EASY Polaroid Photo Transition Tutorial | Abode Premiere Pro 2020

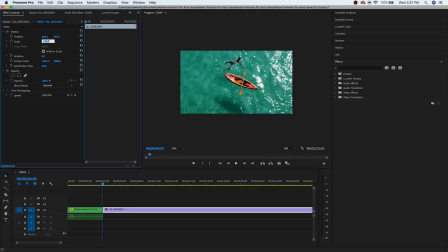251s
to reset the scale and position. Since it is a four-click clip and this is a 1080p video, I do have to set the scale to 50, so it takes up the whole frame.
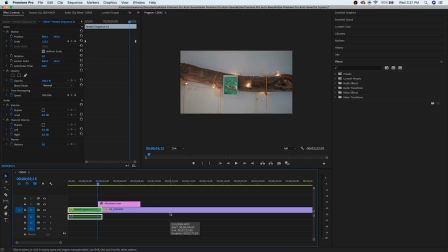261s
So then between the two clips, we're just gonna do a zoom transition. It's a really good transition to use, and there's tons of presets out there, tons of tutorials on how to do it. I have a preset that I use where I can just drag and drop, make it super easy. So I'm just gonna select between these two clips,
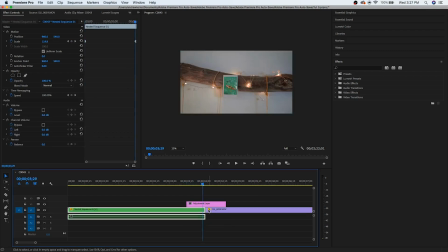274s
Let's go about maybe five keyframes in either direction so I'm going to my presets,
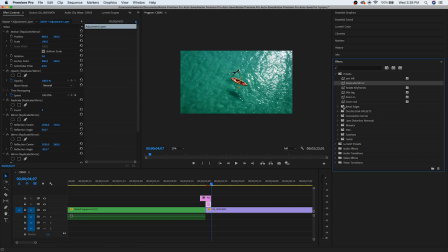283s
my replicate mirror and my zoom in.
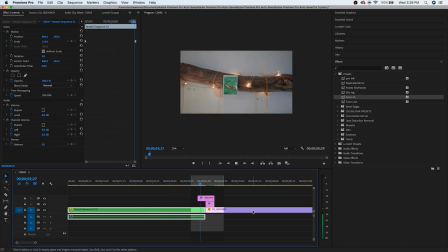288s
So you zoom in and fast zoom in and you're in the clip. One thing that I like to do, which is kind of a fit stylus, basically go to the effect kind of see when you go look for Lumetri Color.
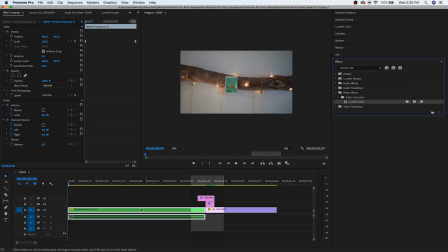304s
So here it is. And then for this we're actually gonna go into our nested sequence, we're gonna double click. And then we're gonna click on our photo which we're transitioning to, which is this DJI clip. I'm gonna drag the Lumetri Color onto the DJI clip. And then from that, I'm gonna go into the creative and add a faded film.
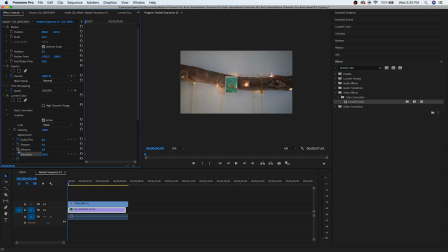324s
I'm gonna change the saturation and the vibrance a little bit as well. And so near the beginning of the video, I want to look more like a photo which will be more faded Let's vibrant
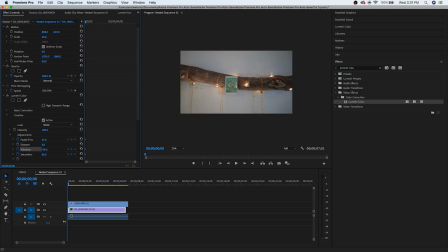So we have all these effects make me look older less clear Almost looks more like a photo than a video clip right now, and I'm gonna go to
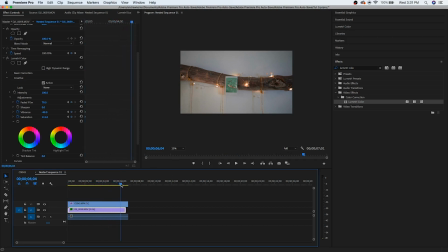356s
right into the end maybe about four seconds and then over here we're going to add new keyframes and then we're just going to turn these all back to zero or what they were before and again I'm going to auto-bezier them.
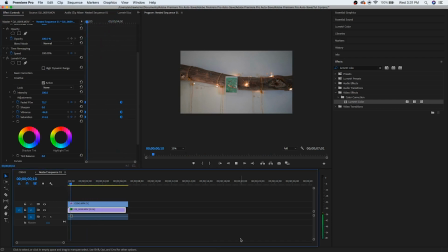375s
Now if we go through here quickly you can see looks like the photo is kind of coming to life and so if we go back into our original clip now and see the playthrough before the transition
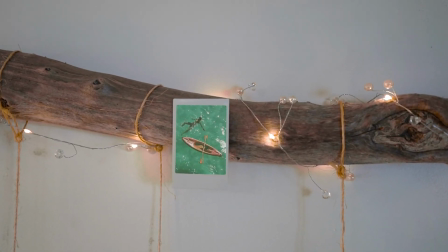391s
you'll see it comes to life and fully again there when we transition to it. Right on, so I hope you guys enjoyed the video. It's a really simple and quick way of doing it. There's a lot more complicated way of doing it in Adobe After Effects, which is a lot more work, but I think the result is a little bit different stylistically, maybe better in your opinion. But this is a really quick and easy way of doing it in Adobe Premiere. So yeah, I hope you guys enjoyed it. If you did and you feel so inclined, Feel free to hit the subscribe button. I'm gonna be trying to make more of these tutorials weekly at least if not bi-weekly And again, I'm still learning here So this is anything that you want me to dive into more detail or if you feel like missing out on something Just let me know in the comments down below and I will try my best to improve But otherwise, I hope you guys have a fantastic day and thank you so much for watching if you've made it this far, so peace